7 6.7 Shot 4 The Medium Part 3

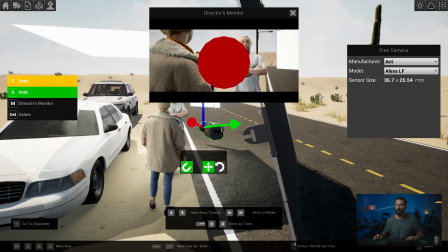4s
So we know, okay, let's come in here and let's see the monitor. And then we will use this and move it out of the way until it's out of the shot.
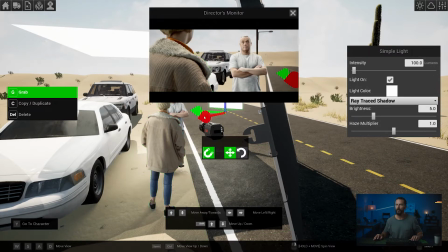11s
Right there. Okay, now it's out of the shot. Oops.
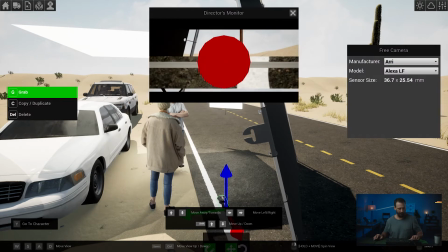16s
Oh, I grabbed it. I grabbed it instead of entered the camera. Okay, we're gonna have to find our spot again.
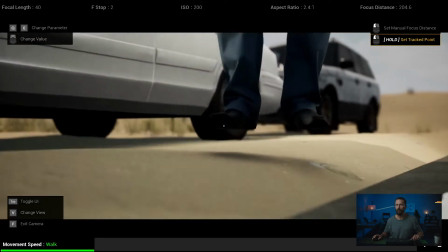22s
So let's come up here. We'll go to walk, back up, in, up, over.
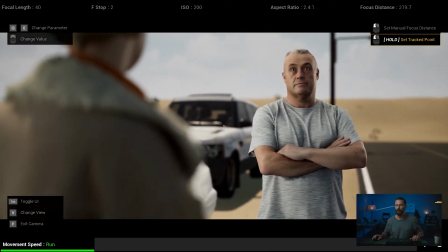32s
It's probably too high. Switch back to creep. Something like that.
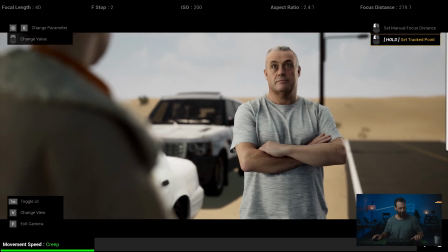39s
And we'll back up a little bit. Back up a little bit.
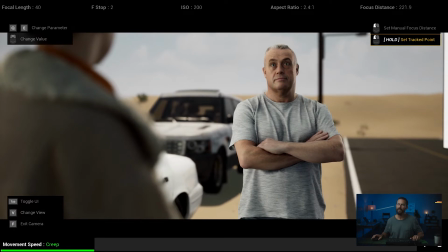44s
Again, not competing with his head. Okay, you can still sort of see it there, but if I move this way, you can't really see it. We're gonna have to move it again because I like this composition here.
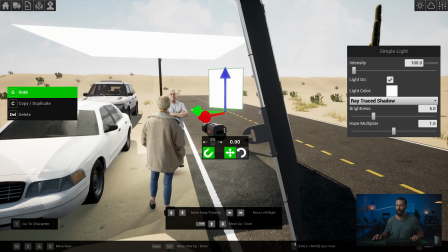53s
I'm just gonna take this a little bit, slide it a little bit over, and let's jump back in.
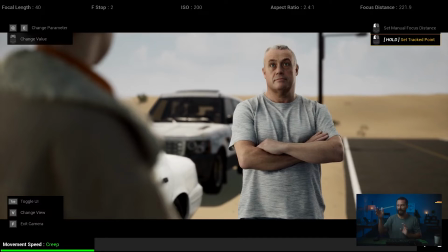62s
Okay, now that bounce from frame right, that little tiny leak down it's a little bit too much at this stage, right? So then we gotta lower it because we've got everything else set. And once you have the things set in the workflow, you don't go backwards, right? Because then you start changing everything. If you start pulling filters now and wanting to affect the background, you've got 15 different elements that you now have to change.
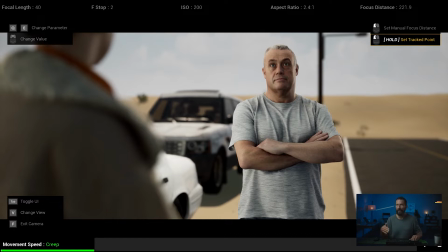81s
So stick to one basic element, nail it, and then move on. Now, that doesn't mean that this is all happening.
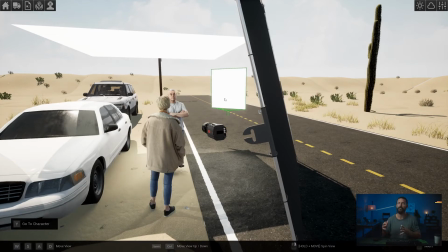87s
We do one first, then the next one. Depending on the size of your team, you have to constantly be thinking about this stuff as you're moving. Like the neg might be moving at the same time as the bounce. You're there orchestrating these changes.
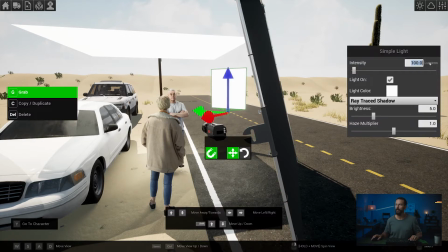98s
Okay, so here, let's just take it down. Let's lose a whole stop here. What's that, 50 lumens?
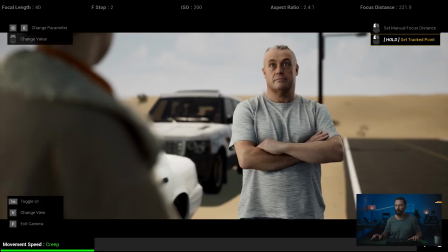103s
Okay, enter the camera. And that's more like it, right? Even that is probably a little bit strong. And that's probably, you know, the angle of the key. We're not really reaching around to that other side of the face.
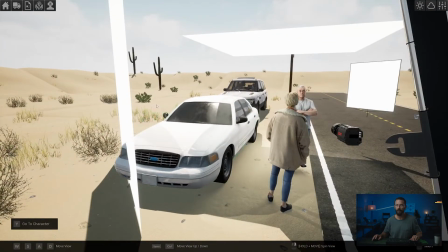114s
We'll take that still though. Come in here, and if we just bring it towards us a little bit, oops, this way.
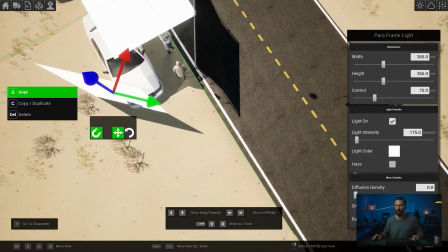122s
Let's jump up so you can see what we're doing. I'm gonna pull it, because we didn't really get it around to his cheek enough, I'm gonna pull it this way, right?
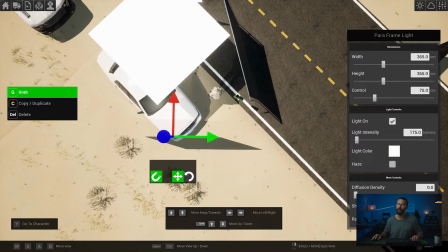131s
So it opens up to more of his cheek, and if we jump down,
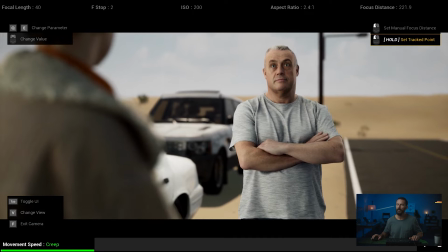135s
just ever so slightly, we are opening it up and making it feel a little bit more like it's wrapping around,
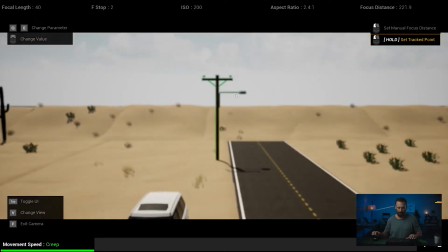141s
the key is wrapping around to the other side of his face. So let's bump out of there. We'll go to our storyboard so you can start to see the difference.
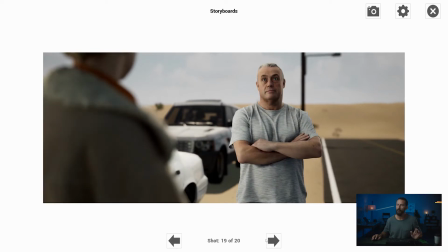147s
Okay, there it was originally placed, and then you feel it, right? It's a little bit brighter because we got closer, and it just wraps around that cheek just a little bit more. So there's pretty good. There's wrapped around a little bit more. You can also see it leaking onto this a little bit more, and that is where I would end it. Now, does this match the previous levels that we had in the wide shot?
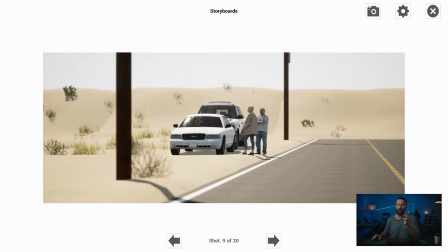167s
Let's go to the wide. Significantly brighter, right? So in the grade, as long as we don't clip anything in this car or anything, I'd be bringing down these levels.
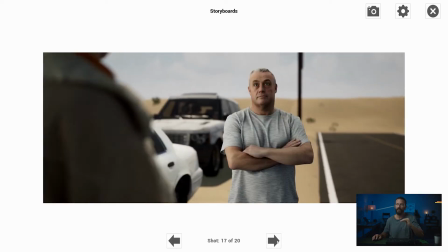175s
And then here, if we get to our final shot,
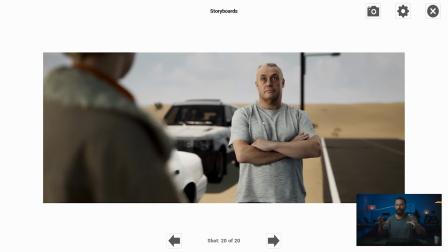177s
I would be bringing up these levels and keeping this the same because it's all about balancing the key to the background, getting the shape locally. And then in the grade, you can massage the continuity so that it seems a little bit brighter in the background versus what's happening in the foreground, right?
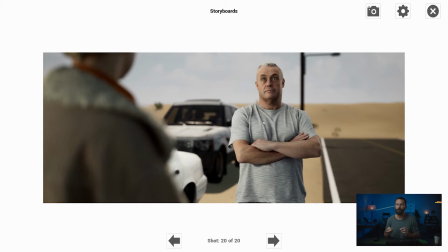192s
So that's our main giant big setup. Okay, now how to do the same thing if you don't have as much equipment?
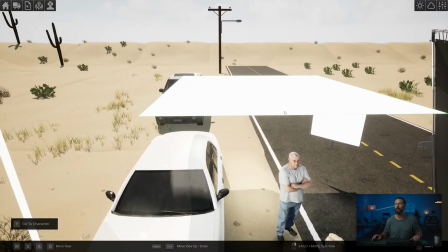200s
Well, first things first, if you're low on equipment, probably the first thing that is going to go is we're going to lose our overhead.
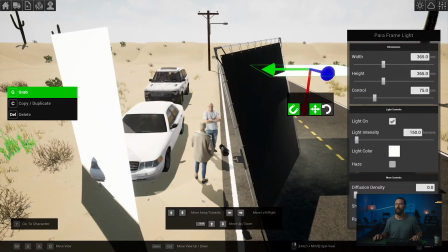207s
So let's get rid of that, right? And let's just see how that changes things if we jump inside the camera now.
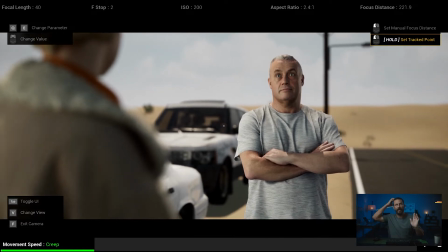213s
Okay, you can see really that it just becomes harsher because we haven't balanced the neg from frame right and the key, right? Those were originally balanced to having a softer overhead light.
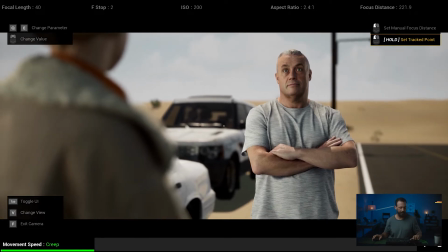224s
So what you would want to do there is now I'm going to take a little bit off of that key, bring it around a little bit more fronty, but we're gonna say that we don't even have a 12 by,
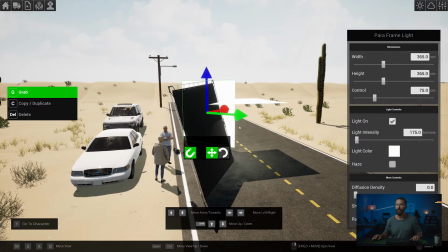232s
right? Let's get completely rid of this 12 by. Move it over here so we don't have to deal with it.
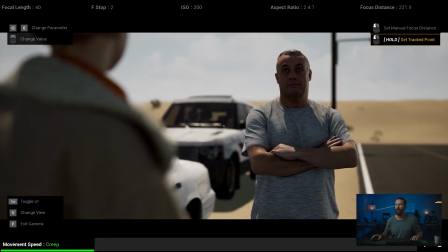237s
Now let's take a look inside of our camera. Well, now we've only got the edge and it's really dark, right?
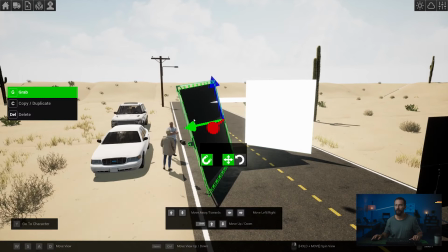242s
Really dark is not good.
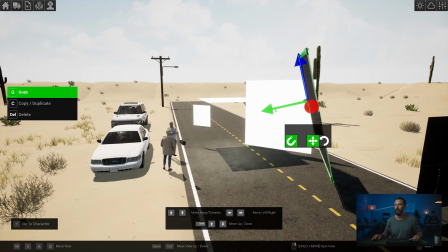244s
Let's move this 4 by out of the way. So now we're gonna say we only have a 4 by poly, right?
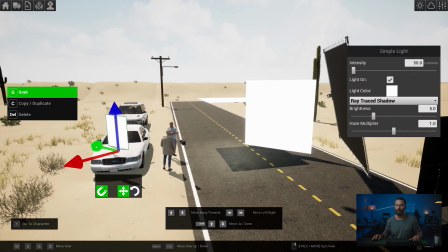251s
Which is nothing.
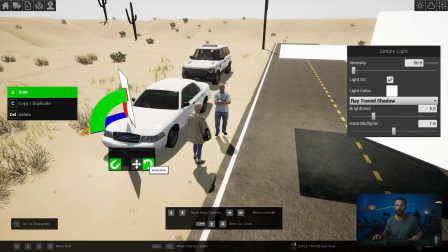252s
We're gonna rotate this around so we can actually see the light that we're gonna get out of it.
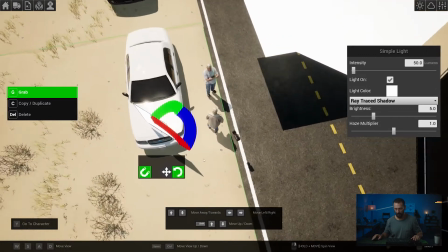257s
Let's go that way. And then if we come up here, you'll be able to see it overhead, that we are going to just bring it around.
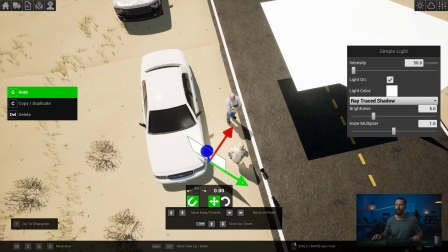265s
Same thing, it's just a smaller source. 4 by poly for this size shot is probably not gonna be enough, right?
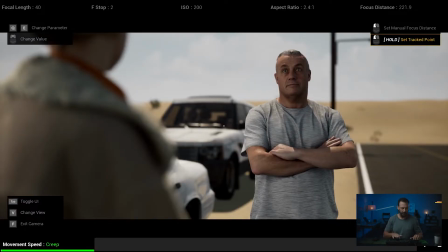271s
You're probably gonna have to be closer. But you can sort of feel the difference that it's making, even at that bounce level.
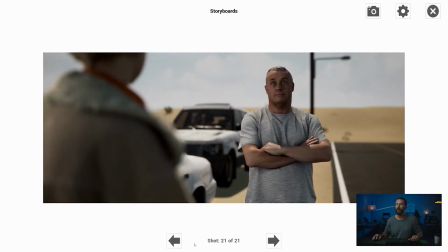276s
If we go back into our storyboards, you'll be able to see. So that's the 4 by without the overhead, right? Just looks a little bit, it's not as nice because it's so small. And you can feel the smallness when you're this far away from someone.
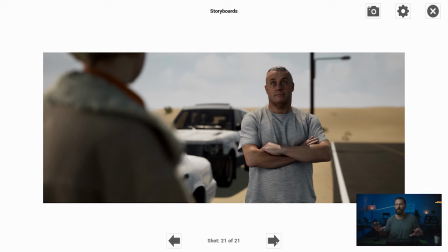290s
If we're in the close-up, because the 4x4, you can have it so close, it seems significantly bigger. But here, it's not a great look.
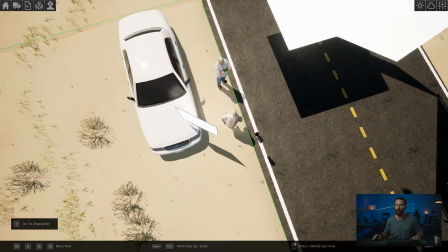297s
So we're gonna need more level out of it. So let's just do that. We'll imagine, again, if we're down here and you see,
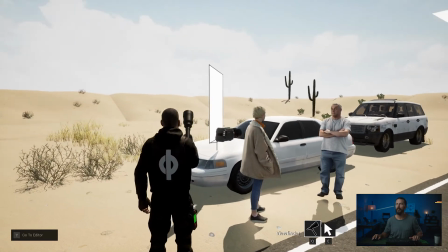305s
you call for like a 4x bounce and you see it angled like, where are we at?
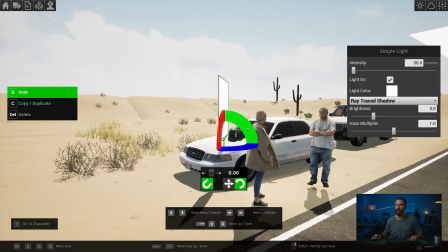310s
If you see somebody, which is normal, I don't know if they teach this in grip school or lighting school, but they're always gonna angle it like this, right?
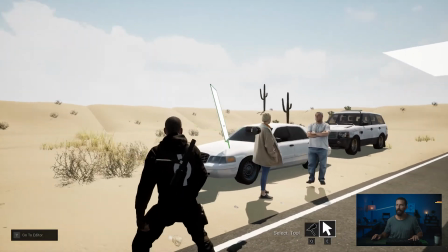318s
They're always gonna angle it back. And we don't want it angled back because then it's coming up this guy's nose, right?
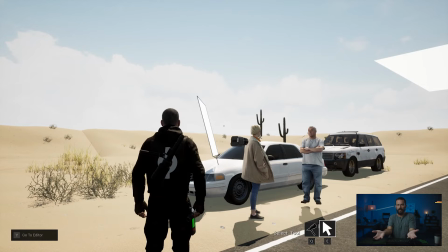324s
And oftentimes you'll see the grips or the electrics, they'll hold it like this down low and bounce the light back up because they want maximum level.
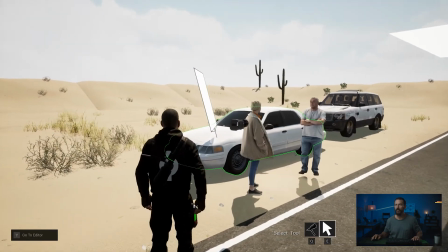331s
They don't know. I would always say, just lose that angle.
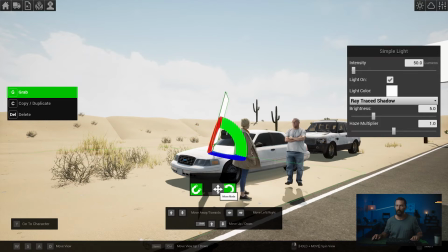336s
Tilt it down this way and go up with it. So go higher. And they're like, well, we're not gonna get as much level. You say, that's okay. We don't need that much level. We want less level, but make it look nice rather than too much level and make it look bad.
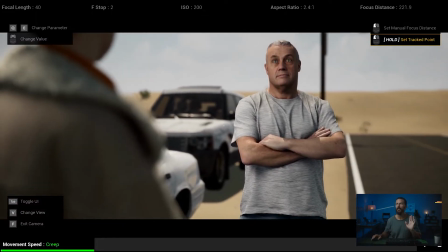350s
So here, you can just see it just feels a little bit sourcier. The shadows are a little bit smaller.
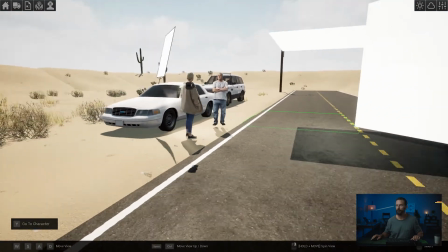356s
And then, but again, of course you can do it. And then we're gonna bring in our neg, which you can do with just this one, really.
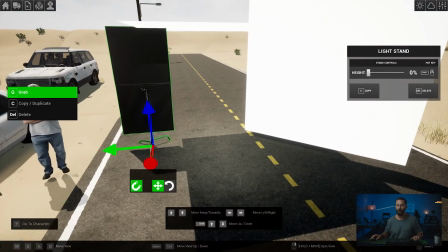364s
You don't need more than that. For something like this, 2 is ideal, but we won't go through the process of showing you 2 because it's the same thing as before.
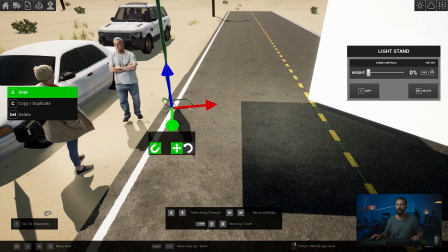371s
We wrap that around, we bring it in, and then with the 4x, I'm gonna wanna bring it this side of him,
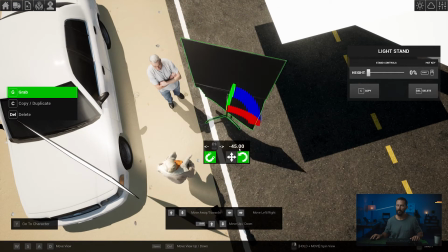379s
between him and the camera, then we're gonna rotate it that way, and we'll see if we're in the shot.
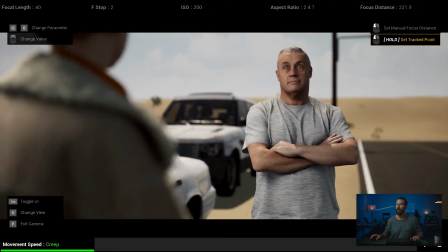387s
So you want it as close as you can to him. And we're not in the shot with it, right? If we just see it's just there.
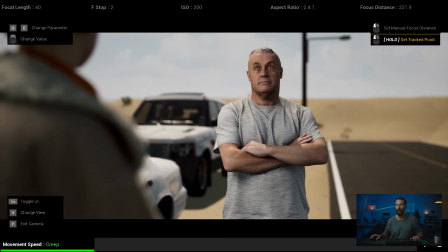392s
So I would walk that in even more to try and get more out of it. And then you can do the same technique with another 4x.
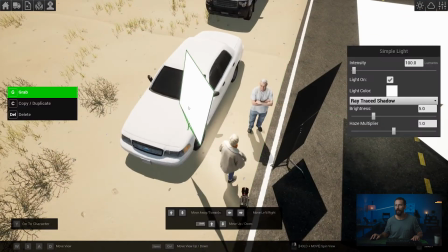397s
You could have this 4x also. If we, well, let's just do it. We'll duplicate it. We'll bring it over here. We'll lift it up. And then we'll twist it around so we're actually getting level this way.
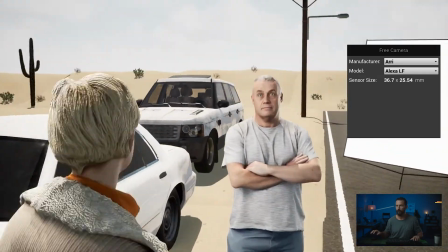413s
And we'll jump back in. And now you can see we're way in the shot.
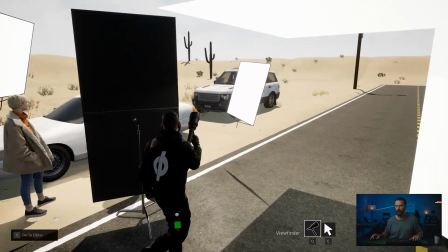419s
Let's come down, come around and look at it. Again, funky little angle here that we're on.
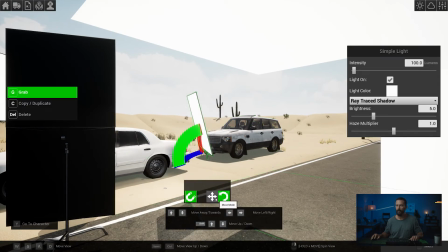425s
Let's tilt it forward, like that. Let's also open it up a little bit.
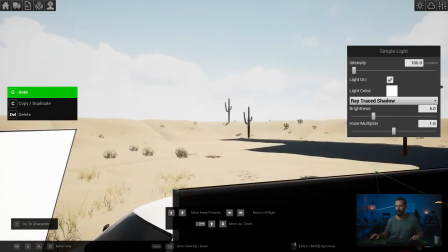431s
And then we will jump out of here, come up to the vertical view so we can see what we're doing.
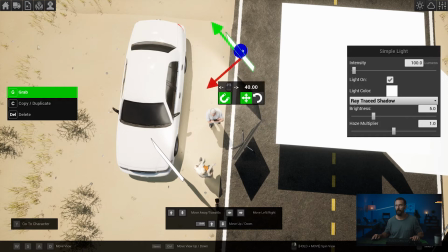437s
And now let's slide it down towards the camera so it's out of the frame. If we bring up our director's monitor,
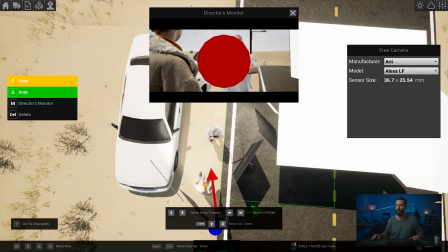444s
again, you should be sitting at the monitor while you're doing all this stuff. Somebody else should be doing this while you're sitting at the monitor.
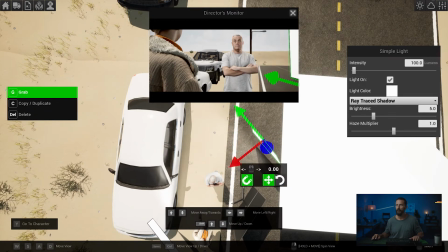449s
And it's almost out of the frame. And there it is out of the frame, just there. Okay, and we'll probably lower it because we don't need that much out of it. Let's do 40, something like that.
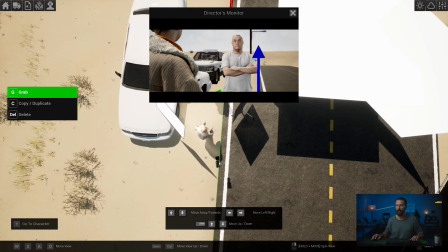460s
And then we back up from there, enter the camera again, and let's see our results.
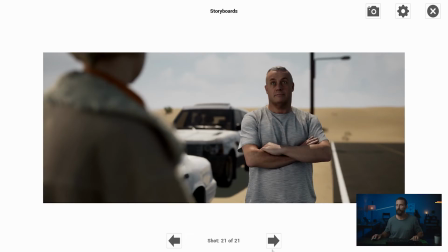467s
Okay, so we go to our storyboards, and now you'll see this is the lower version, not a whole lot out of the poly.
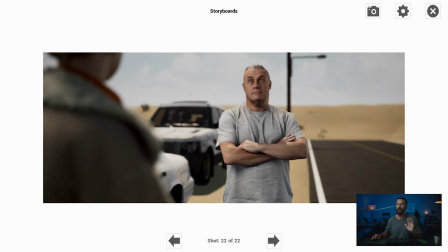474s
And then our next version, the poly a little bit more juice. And then we also have that little kick down the right-hand side of his face.
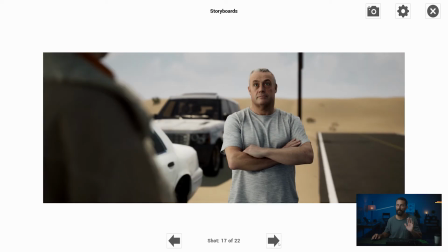480s
So I would say definitely I like the bigger version the best.
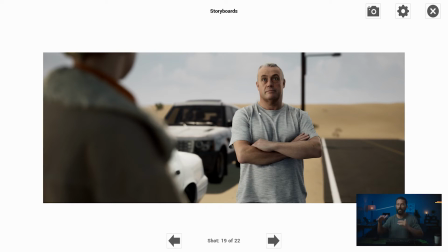485s
I would probably bring this around just a little bit more to the front, but that is how you balance a scene outside. Start with the background. Set your levels for what you want to that.